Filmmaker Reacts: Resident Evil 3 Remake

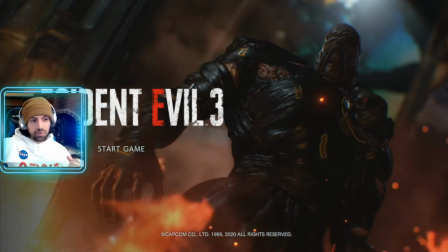[16:32]
The phenomenon of her running, able to really do amazing things with the lighting, and this was like couldn't do anything on that level back in the day.
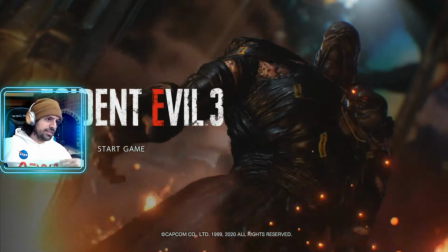[16:40]
As far as the lighting, as far as the just set detail and everything they can do now is so on point.
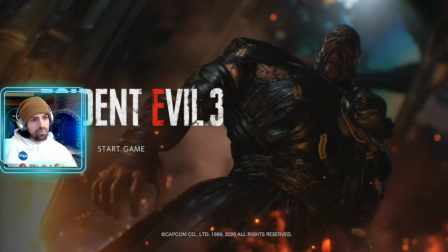[16:47]
The rendering's great, the lighting's great, the mood is on point in these games.
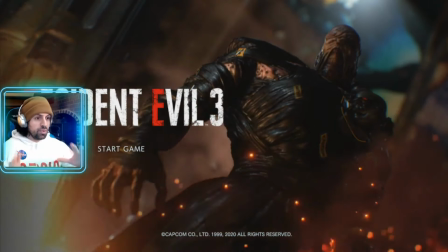[16:50]
It's the problem with it being a little bit more like VR-esque, like I'm looking around, I can control the camera,
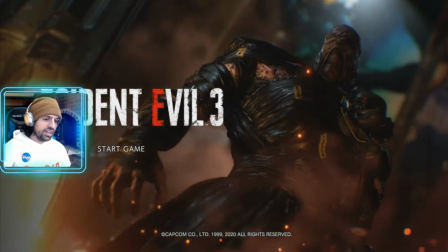[16:56]
is that it has to make it very dark, is what I'm noticing.
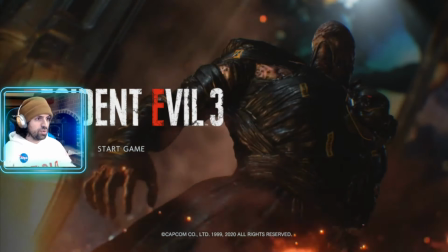[17:01]
Otherwise, there's not as much suspense, right? If it's a well-lit room, I can just see everything. Cool.
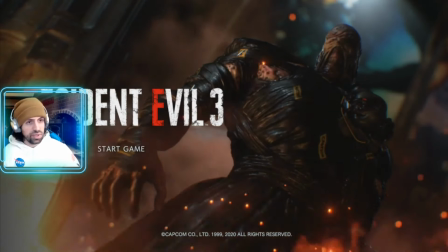[17:06]
But yeah, it does really good as far as the cinematics are concerned.
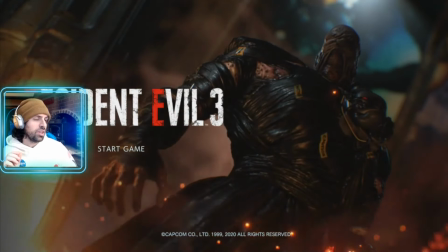[17:09]
Interesting, on the start screen right here, we have a classic staple of horror filmmaking, which is, of course, the Dutch angle.
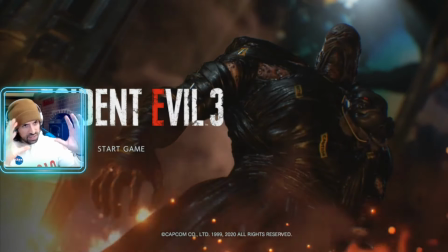[17:17]
It's a crooked angle. So you've taken the camera and you've tilted it so it's not level.
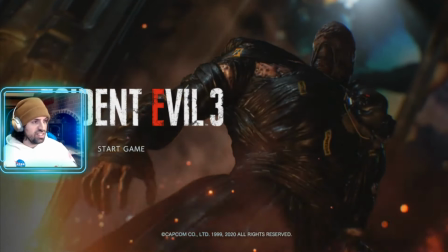[17:22]
And what it does is it creates unease. It creates tension. It's like something's wrong.
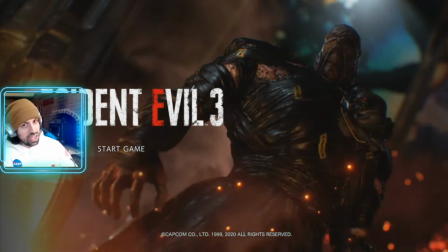[17:27]
Something's off. Something's like mysterious. Of course, when you couple that with other horror movie staples, such as the lighting choices,
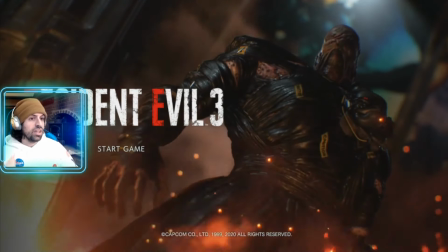[17:34]
the use of the rule of thirds, fantastic mise-en-scène, as we can see here, just create a lot of tension,
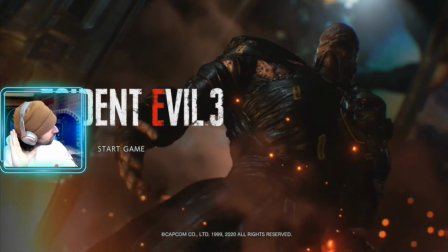[17:42]
man. And of course, what's that I hear? Fantastic sound design.
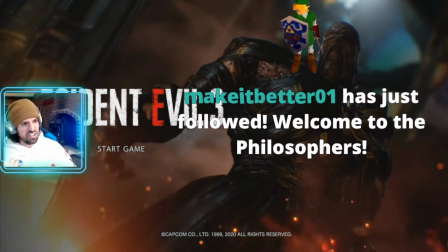[17:46]
Done a great job just creating this sort of like ominous, frightening feeling, like something is bad, man.
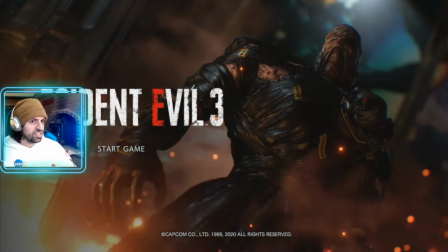[17:53]
It's not just like this room is on fire. It's like there's something much, much worse.
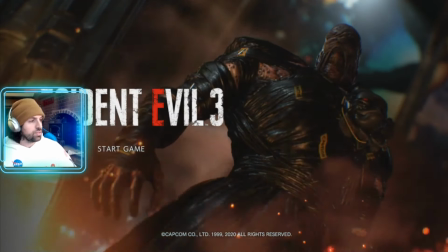[17:59]
Also, great build-up. Seemingly insurmountable force of these zombies being really scary as we're shooting them with the shotty and everything.
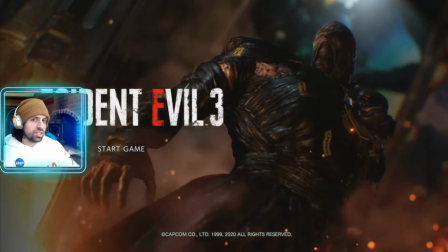[18:05]
And then, of course, just when we start to get a handle on these guys, it's like, ooh, I got a shotgun.
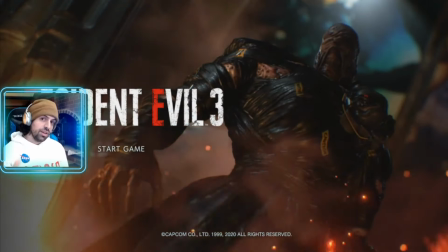[18:11]
Boom. This son of a gun comes out. Nemesis. Make sure to subscribe. Question, do you have some background in music?
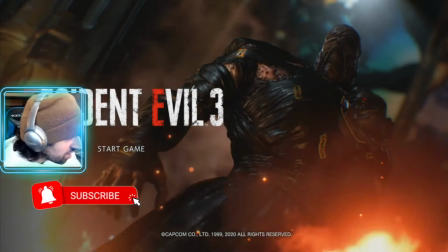[18:16]
You picking out all the small details. Music is incredible. Hey, thank you so much. I really appreciate that, man.
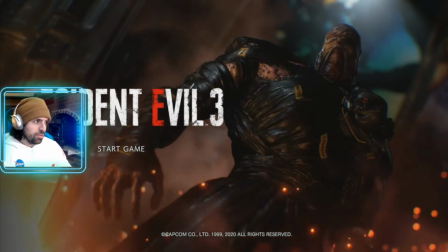[18:22]
I do have some musical background. Yeah, I play piano. If you go to my Instagram, you can see me playing a lot of Final Fantasy music, Zelda music.
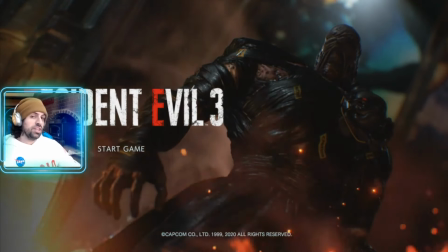[18:29]
I love music. I mean, it's half of the experience, right? You have audio and you have video.
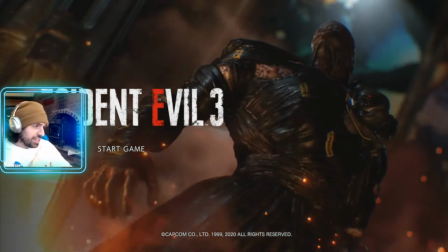[18:34]
The audio and the visual, so. But like I said, FF7 comes out, man. We are going hard.
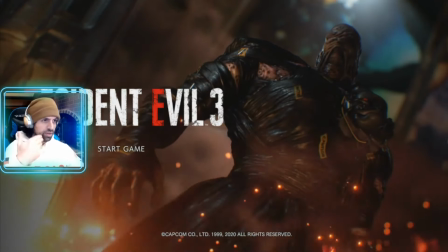[18:38]
Not the biggest horror film fan at all, I wouldn't say, but obviously I know the science behind it, and I can always appreciate a good suspense scene.
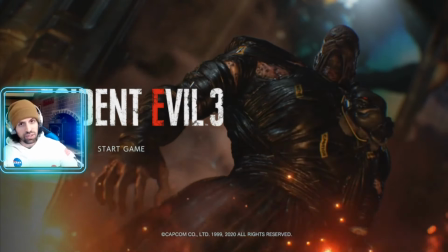[18:47]
It does lack in suspense, of course, compared to the pre-rendered background of the old game.
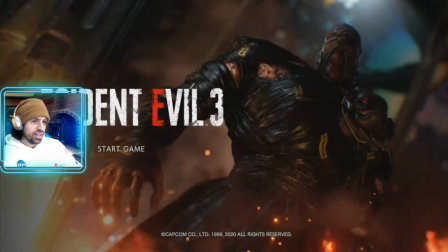[18:53]
It's going in a different direction, though. Yeah, hang in there, guys. I know it's crazy. As a content creator, I hope I can provide you with some distractions. If you need anything, hop into the Discord. I will see you guys around town. Thank you so much, and stay safe, guys. Stay clean. Don't get the T-virus or the other bad one. All these remake demos, man. It's an interesting time to be a 90s kid, huh?